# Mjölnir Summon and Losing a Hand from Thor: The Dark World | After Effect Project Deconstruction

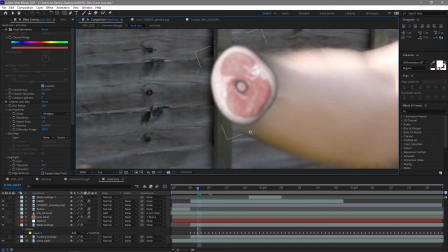493s
Now this is like a picture of the inside of your arm. There's sort of reference images that are around on Google, aren't they? So we've got like the sort of meatiness and sort of a bone in the middle.
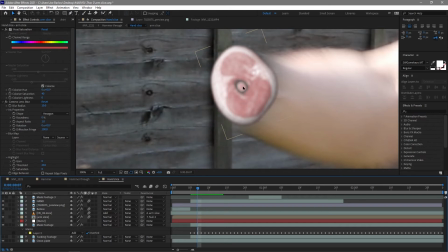506s
You notice Thor actually had the 2 bones. That's probably more correct. This is obviously this bit, I assume, is actually from like up here rather than the hand.
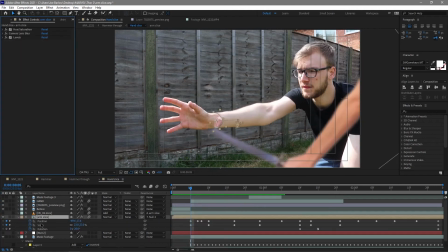514s
It's all I could find, so it's what I went with. So what I've done there is tracked it on. You can see all this different tracking data just so it fits on my arm.
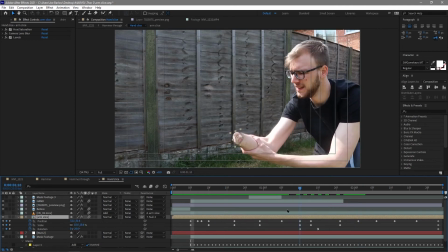521s
I think I did go into Mocha just to get sort of a track with that. And then I just sort of hand animated some of it as well to match. There's a bunch of color correction and levels and hue because it originally looked like this, which I didn't want it to be that violent. So I just sort of toned it down a little bit,
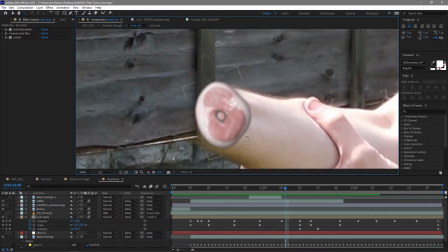541s
made it a bit more pinker. Maybe more like meat you would pull out of your fridge rather than freshly chopped arm.
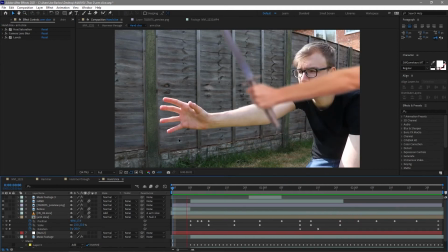548s
So altogether that looked like that. We've got it sort of reacting and rotating the way my arm does.
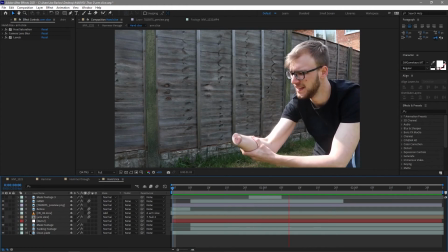554s
And it was at this point I sort of decided, you know what, let's put those flames back on, similar to Thor's. Now obviously, as I mentioned, in the video it looked like it was Thor's brace that was actually catching fire,
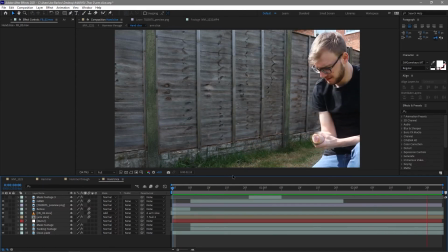568s
but I thought, it's magic, let's just pop it in here. It's some sort of mystical slice anyway.
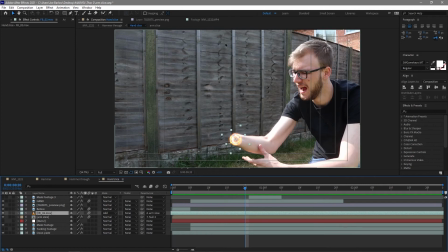576s
So I've got this asset here, this little fireball. Let me just show you this.
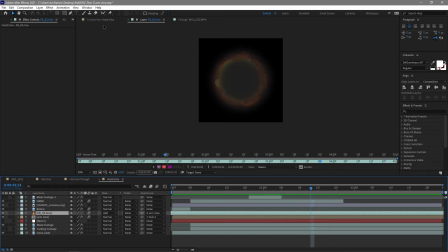581s
Looks great. It's just something in my collection of assets. I've frozen it in time so it sort of didn't do its fiery animation.
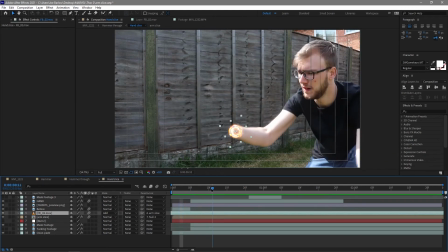590s
And I've just put a mask in the middle. So we've only got sort of like an outer ring of it. I could have done this a couple of ways. I could have maybe used Saber, something there, but it was just something I dropped on, used the same tracking data,
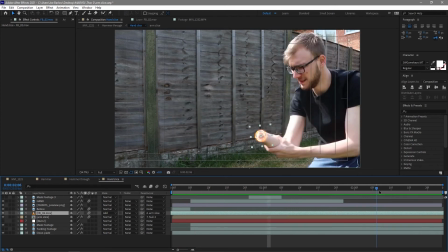602s
and then faded it out towards the end as it would have cooled down almost.
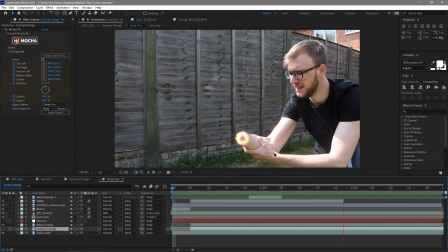609s
And that's everything that we needed to do to chop off my hand in this video. Now, originally I was going to have the hammer, if I just sort of create a new object quickly.
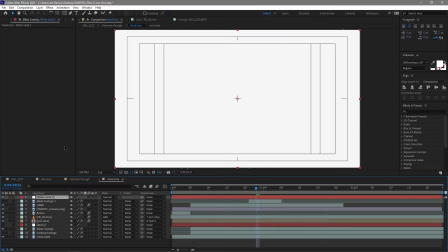620s
Now, the hammer originally I was going to have come in behind me.
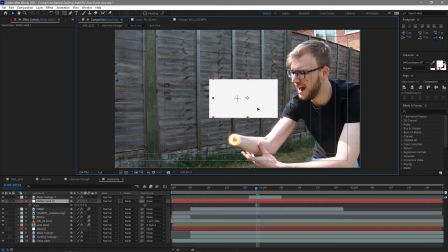625s
I actually created this mask footage here, and the idea behind this was the hammer was going to sort of fly past me and sort of head in this direction like so,
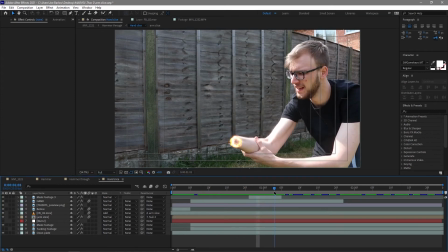634s
but I didn't like it. I didn't quite think the angle was right. The shadow on the fence didn't look good. I thought, why not just send it through the fence? It wasn't something I planned for, but I knew it was something that I could definitely build with the footage that I already had.
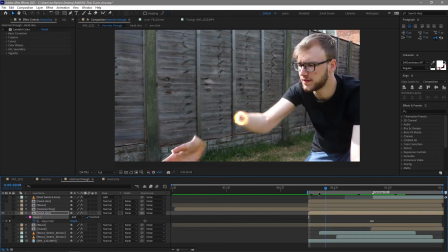651s
So let's go ahead and look at that. So we start with that hand slice footage that we've just created.
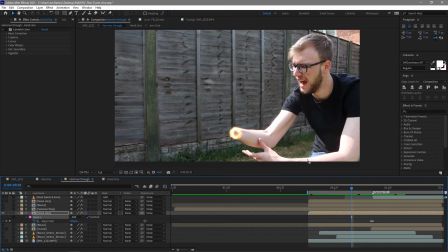657s
And the first thing I did was put a hole in the fence. I sort of decided where I wanted it. And then with a mask, I just popped it in shot there.
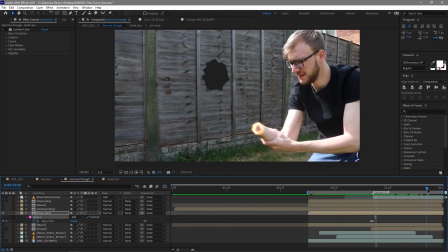665s
It just jumps in shot. And that was, you know, the hole. I sort of drew out this sort of shattered look. And then worked with that. So the first thing I did with this was splinter the edge a little bit.
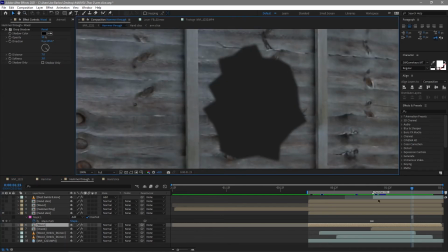677s
I thought this you know, is a good shape, but looks a bit cartoony, so let's add some splinters.
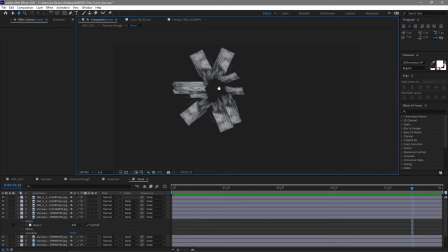682s
And I did this by grabbing some wood textures on Google again, and going ahead and just sort of building a few layers.
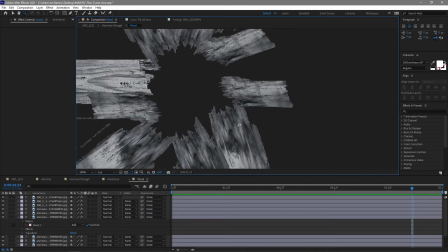691s
There's a few different shapes here, and I just sort of went around the shape and got these more splintered edges,
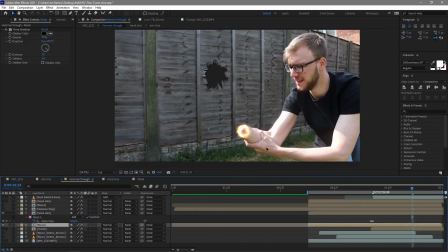698s
which is a little bit more realistic looking than the hole. So they exist behind the footage, and obviously as soon as that mask comes in, you can sort of see everything happening. The next thing I did was add some chunks. This is just a shatter effect on the footage, and this was just to sort of add some
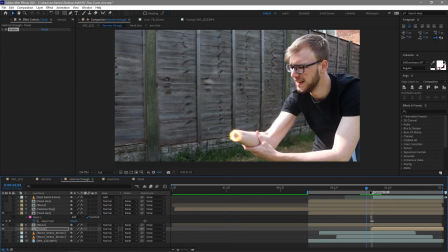716s
particles and pieces, so when the hammer did go through, it looked like it was actually destroying it. So what we have is just that there. We did a few more things towards that. We added some wood debris from Action Essentials as well. They as well exist behind.
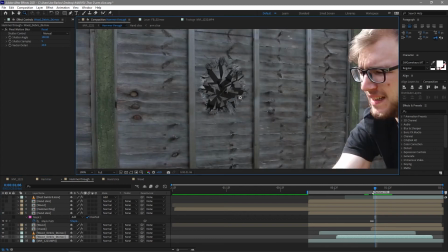736s
You know, it sort of adds the sort of extra little bit.